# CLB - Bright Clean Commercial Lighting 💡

What's up guys, Greg here with Lensprotogo and welcome to another Cinematography Lighting Breakdown. Today we're going to be looking at this shot that's right behind me. It's a very brightly lit, commercial looking lighting setup. I'm going to play a little sequence that we cut together and then we'll get into the breakdown.
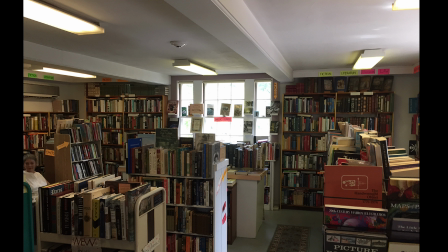Cool, so those are the two shots we're going to be looking at today. Let's jump in the computer and I'll show you where we started and how we got to this point.
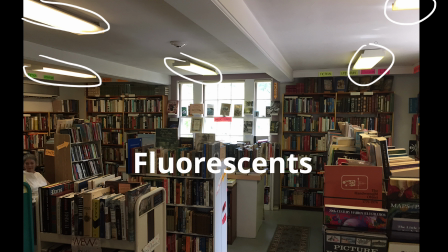First, here's a shot from my iPhone when I went to scout the location. There's a couple of things to note right off the bat. First is the size of the space. It was very small, and that's important to know when deciding on how much gear and which lights you can get into the location and still be able to move around.
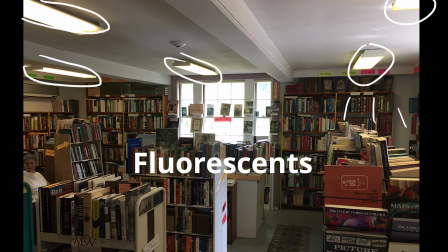Next was that there was fluorescence overhead, and right away we knew this would be something we'd have to turn off because of the gross green color cast.
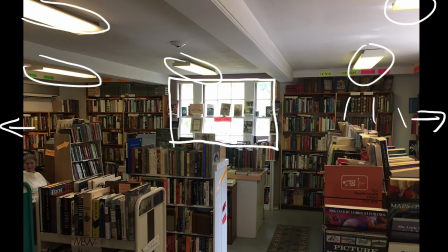Lastly, there were 3 windows in the room, the one you can see here, and then one on either side of the walls outside of frame. For this first shot though, we wanted to have complete control, so we wouldn't have to deal with outside lights changing,
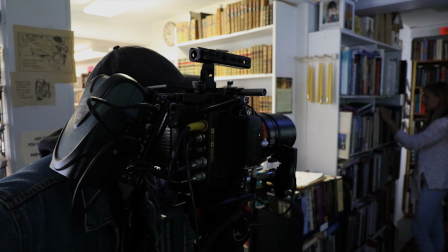so we tucked ourselves into one of the darkest corners without a lot of light spill. Now, knowing those things, we can get to work.
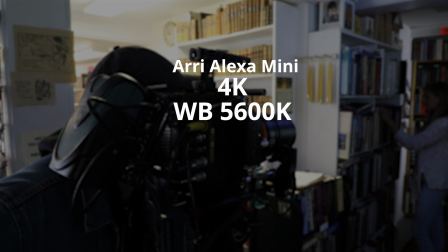Some quick camera specs so you know what we're working with. We shot on the Arri Alexa Mini in 4K.
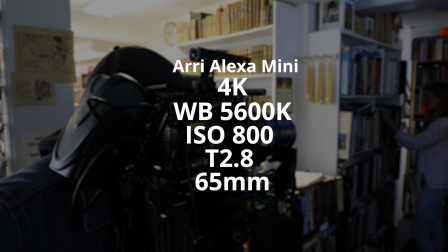We had a white balance of 5600 Kelvin, ISO was set to 800, and we were at a T2.8 on the Sigma Cine zooms at 65mm.
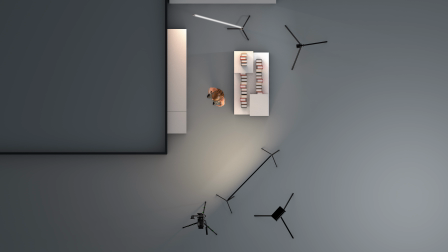I'll put a more detailed list of the specs in the description below.
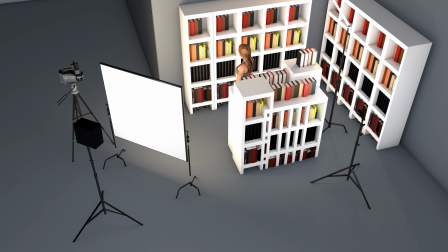Throughout this video, I'm going to be jumping back to this overhead view of the lighting setup to point out which light is turning on,
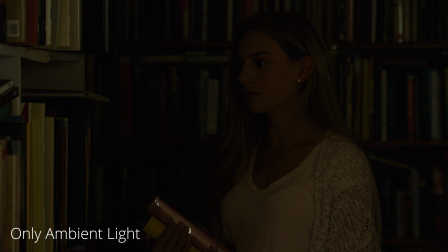and also so you can see the placement and spatial relationship, not just what it's doing. Now let's start looking at some frames.
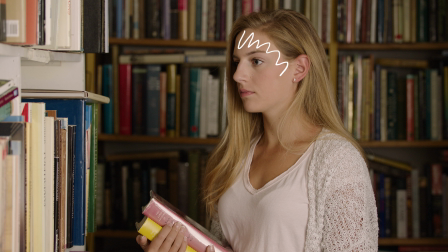This first one here is just how the camera was seeing it without any of our lights on, again at 800 ISO and a T2.8. The first light we added was the Hive Wasp as our key. Now this is a pretty punchy light, so we had to shoot it through some diffusion, and we used the Westcott Scrim Gym 4x6.
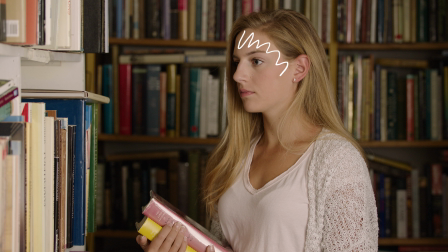And even with that, it was still a little too bright, so we dropped in some scrims to knock it down. Once we had proper exposure on her skin, we wanted to get some separation between her and the background,
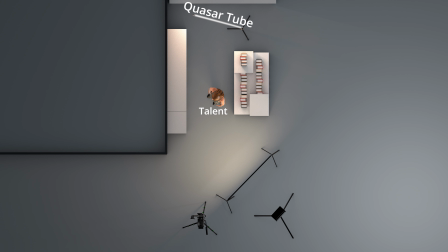and also bring up the levels on that bookshelf behind her.
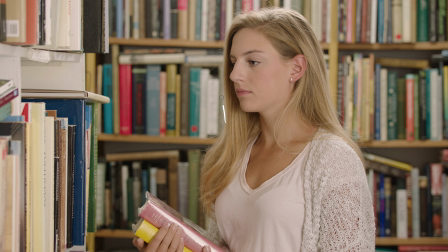For this, we used a 4-foot Quasar tube, boomed overhead just outside of the frame, like you can see here in this overhead view. If we go back to the shot and I toggle it on and off, you can see exactly what it's doing, giving a really nice edge and lifting up the exposure on the bookshelf behind her.
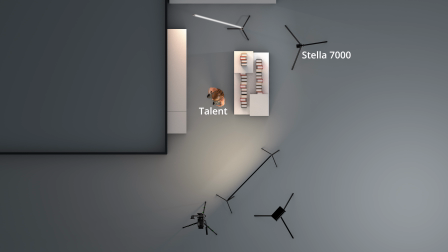Really just giving us a nice overall exposure lift as well.
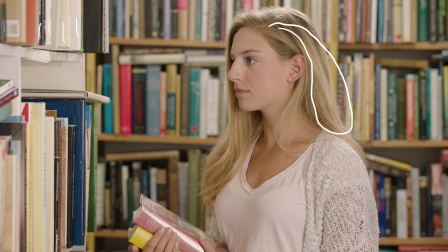The last light that we added was another edge light, but this one coming more from the side, to mainly add a little more on the books and brighten up her hair. It's also casting a shadow of the bookshelf to her left, which makes it feel not so flat as she's moving through the space.
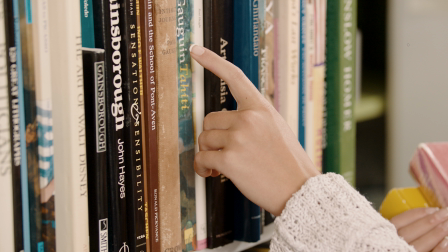It's a lot more noticeable during playback, so I'll play that for you right now, and keep an eye on her hair on the right. Cool, so that's the wide shot. Now let's jump in and take a quick look at the hand insert.
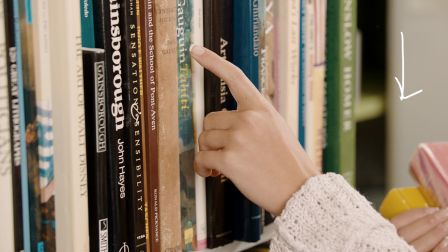For this, we didn't change too much besides moving the diffusion closer to soften the light even more, and then we also lowered the Quasar tube because the light was spilling over to the back of her hand and we really wanted to keep it as an edge light.
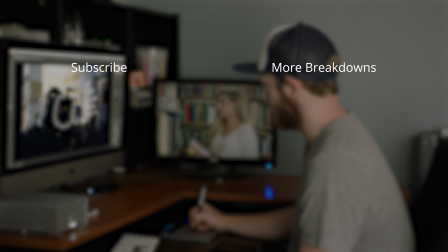And that's going to do it for this setup. If you guys enjoyed this video, don't forget to give it a thumbs up and subscribe. We have a lot more videos like this coming out, and I'll see you guys in the next one.